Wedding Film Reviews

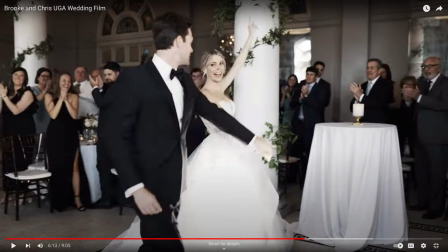16:49 I would have loved to hear the people cheering here. I think it would have made it feel a little more dynamic, a little more real.
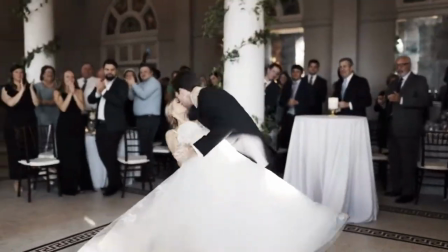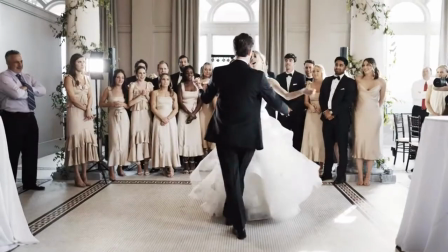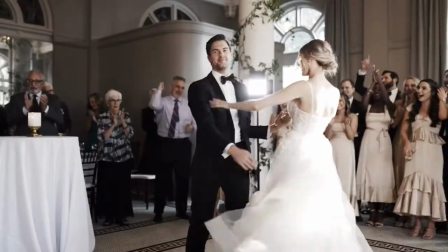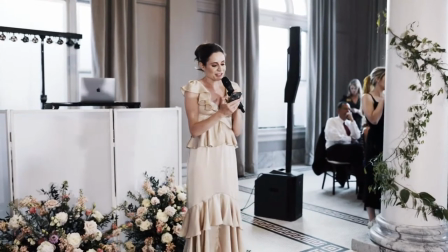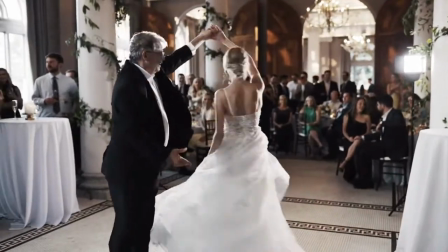17:25 and her loyalty. It's in her gift-giving, always something thoughtful and perfect.
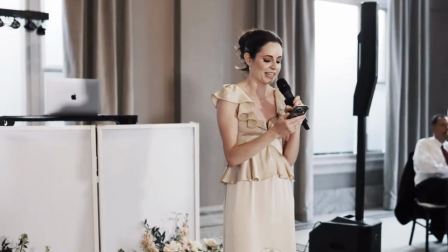17:30 And with Chris, it's in the glances that she gives him, the comfort she finds in him, and the way they have already melded together into a little family.
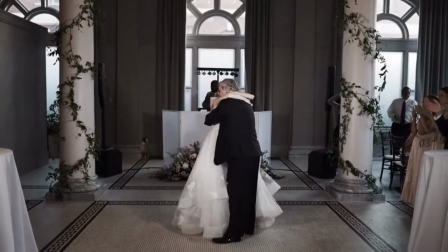17:38 Brooke, I'm so glad you and Chris have found each other. Continue to love and cherish and take care of each other.
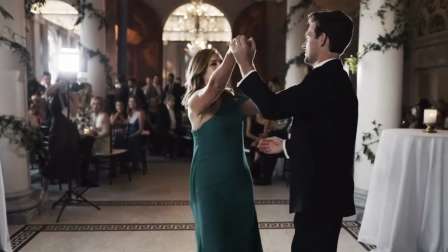17:45 I know you have only started your lives together, but I also know that this is just the beginning of your halfway.
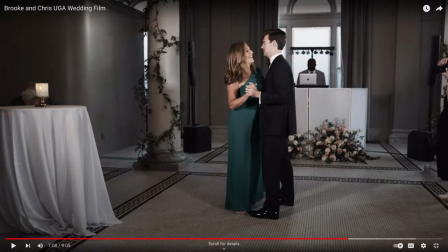17:50 So you may, um, You may want to consider looking at the Aputure 60X light or something a little more powerful so you can have your lights a little further away and a little higher up so they're not,
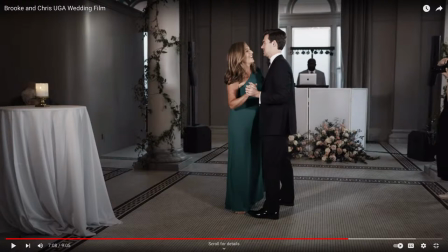18:05 because I think that's the only thing that is a little bit of a bummer in this first dance section is the lights are pretty prominent and they're those square lights so they look like film video lights which isn't the nicest look. and so you may want to invest in higher quality lighting that
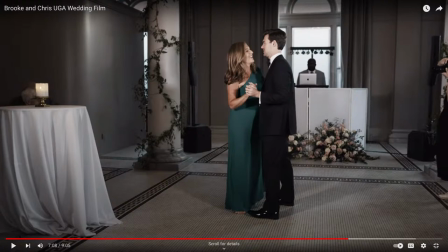18:22 you can put further away so that way it's not as much in the shot. I think that would be nice.
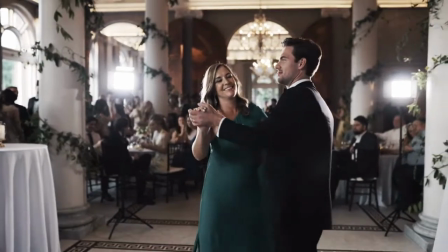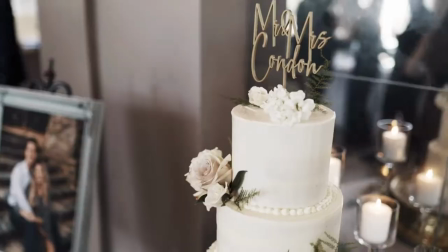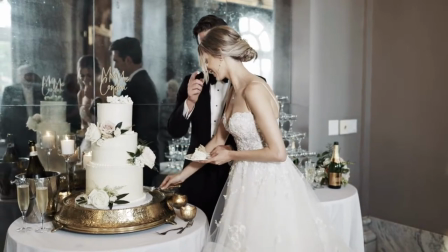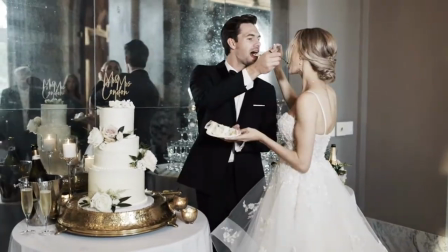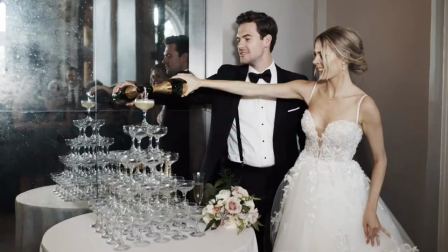18:57 Brooke, you're an incredible person. Ever since the start, I knew you were a great fit.
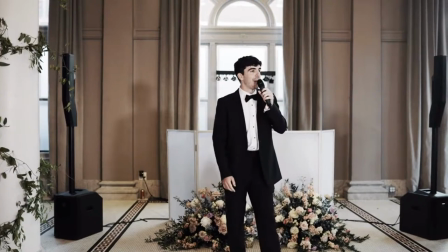19:01 I know you make him very happy and we appreciate you for that and I know you will continue to do that.
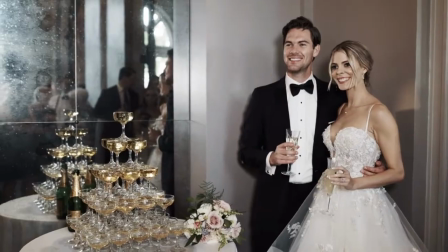19:08 We are very lucky and happy to welcome you into our family.
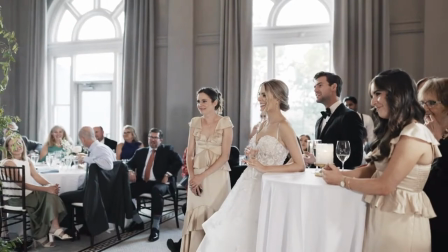19:12 Let's just show these two a great time tonight, congratulate them, and celebrate a great marriage.
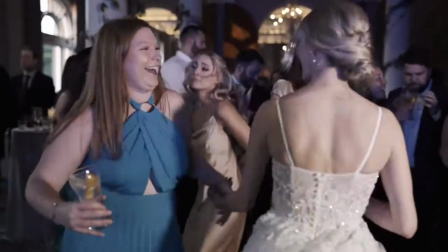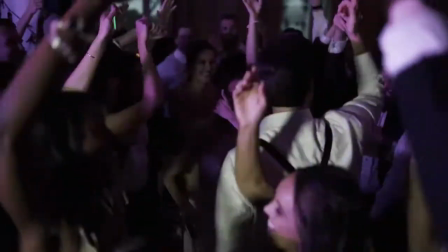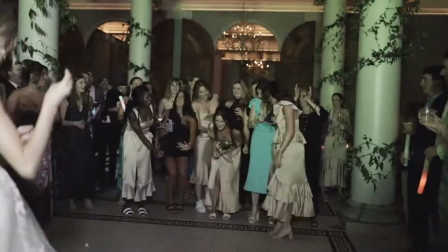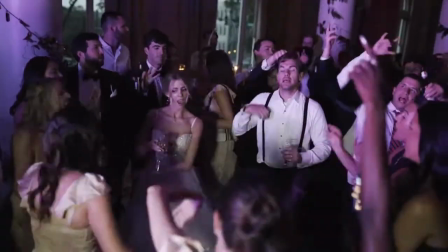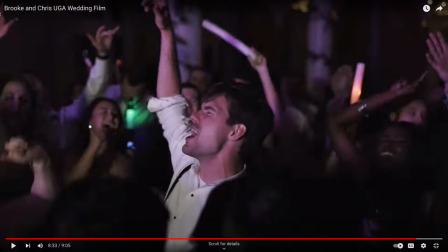19:53 Yeah, I love what DaVinci said. I love the 24p dancing moments. Yeah, these dancing shots, Jessica, are nice, like really good. I feel like I'm in it with them. I think what would've been fun is to split it to where I think
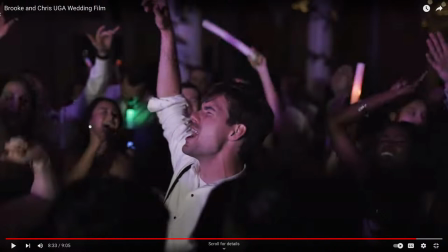20:12 great dancing has some 24p moments and some slow motion moments. So it would've been cool. And maybe we'll get there, I'll keep watching it, but it would've been cool to blend the two.
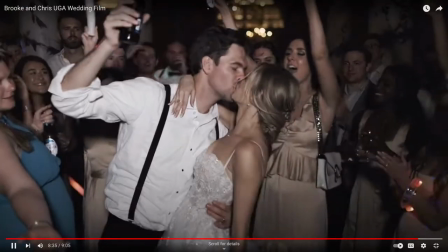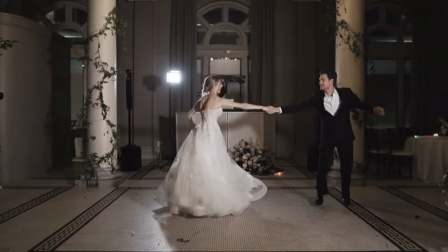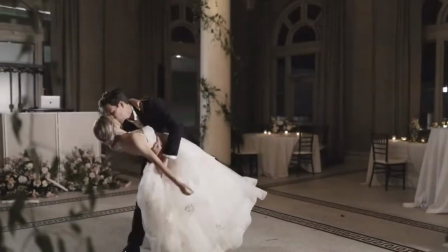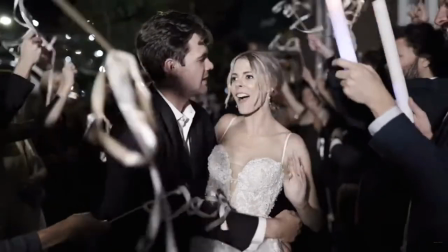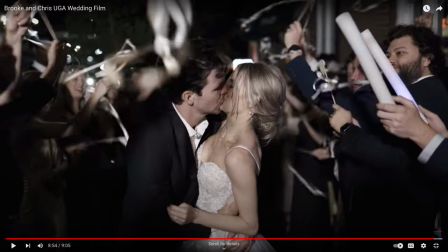20:44 Ah, I would've loved to hear some audio of that.